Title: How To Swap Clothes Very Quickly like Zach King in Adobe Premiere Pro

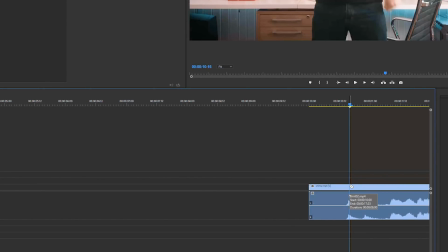194s
yeah cut away so one thing that we want to do now is actually press V on the keyboard and hold alt and click on that video file we
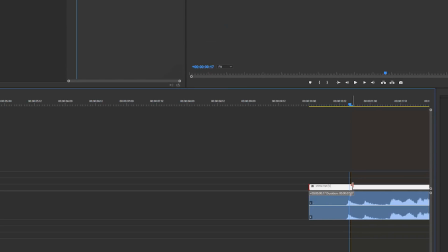202s
only want to affect the video file in this case so we're just going to shorten or trim it until that moment in time so what
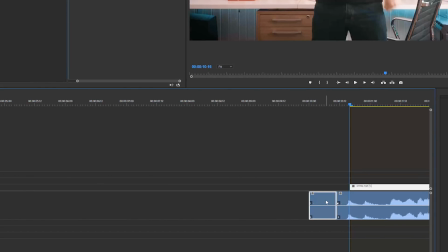210s
I want to do is actually press C on the keyboard now cut away the first part of that audio and hold alt and click this part and delete it so now we actually have a little bit of a longer audio file right here and this is actually really important the only reason why
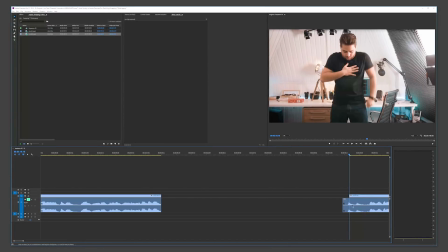225s
I'm doing this is because I want to use one of the audio files completely so it's not going to be cut away and the effect that's going to sound right so we want to use one of the audio files it doesn't matter if it's from this video file or from this video file
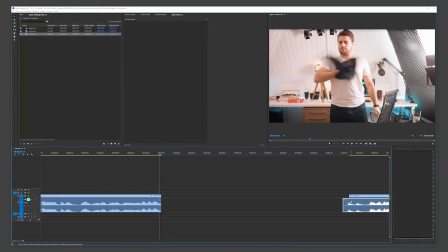240s
but we just want to use one so we're going to drag our audio file on a new layer below because it's actually
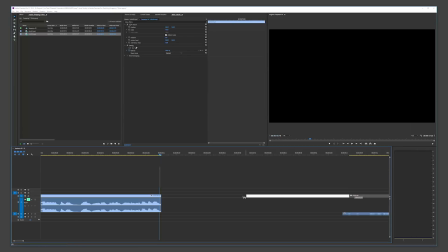247s
going to overlap with this audio file right here and now you just drag these two together we'll make sure that these two are linked so right click and link the audio file and then we can drag it over and just make sure that the time doesn't get changed.
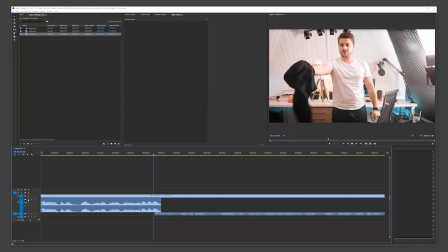263s
So now if we're going to preview this, and I'm going to preview it with my audio, just slap it on and there we go it's basically
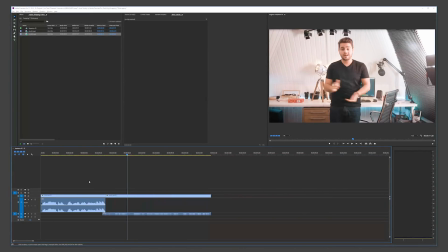272s
already done so it's a pretty cool effect which is very simple to achieve. And yeah as you can see I did record myself on a tripod which makes any kind of visual effects look much easier and then if it would be
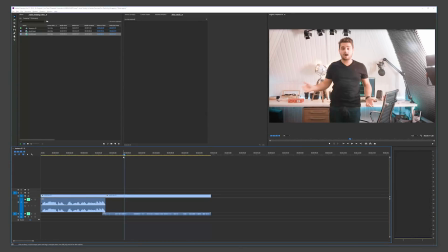289s
on a moving camera so actually we created something it's called realistic camera shakes which are actually recorded from real camera shakes and I converted them into Adobe Premiere Pro presets which you can go ahead and get on our website a link will be put in the description as well but if
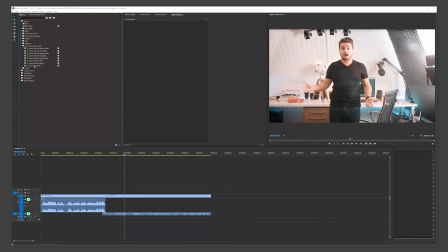307s
you are going to use these presets just to give you an example I will use a soft shake here we'll just drag this onto a well actually
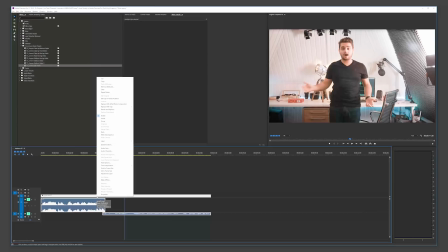315s
I'm going to nest my video first I'm going to select all my clips right click and nest this video because I'm actually working with two
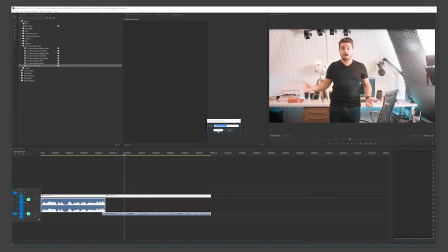322s
clips if you have one clip you don't have to nest it but it's a little bit easier this way so we'll click OK and then I will drag this right here on top and now if we're going to preview this we're going to notice that we have shake on our video so the only
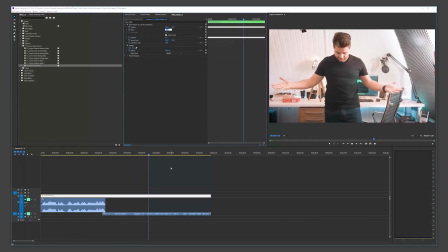337s
last thing we should do is just zoom in a little bit because you see these borders and now you have actually a much more realistic kind of a camera angle and it looks like someone is actually filming me doing this trick so that's a pretty cool way to to spice it up a little bit to make it look a little bit more realistic but yeah basically that's it for this video i hope you enjoyed it and if you did give it a like be sure to subscribe to the channel for more and also check out our website we have a bunch to offer and i'll see you in the next one and goodbye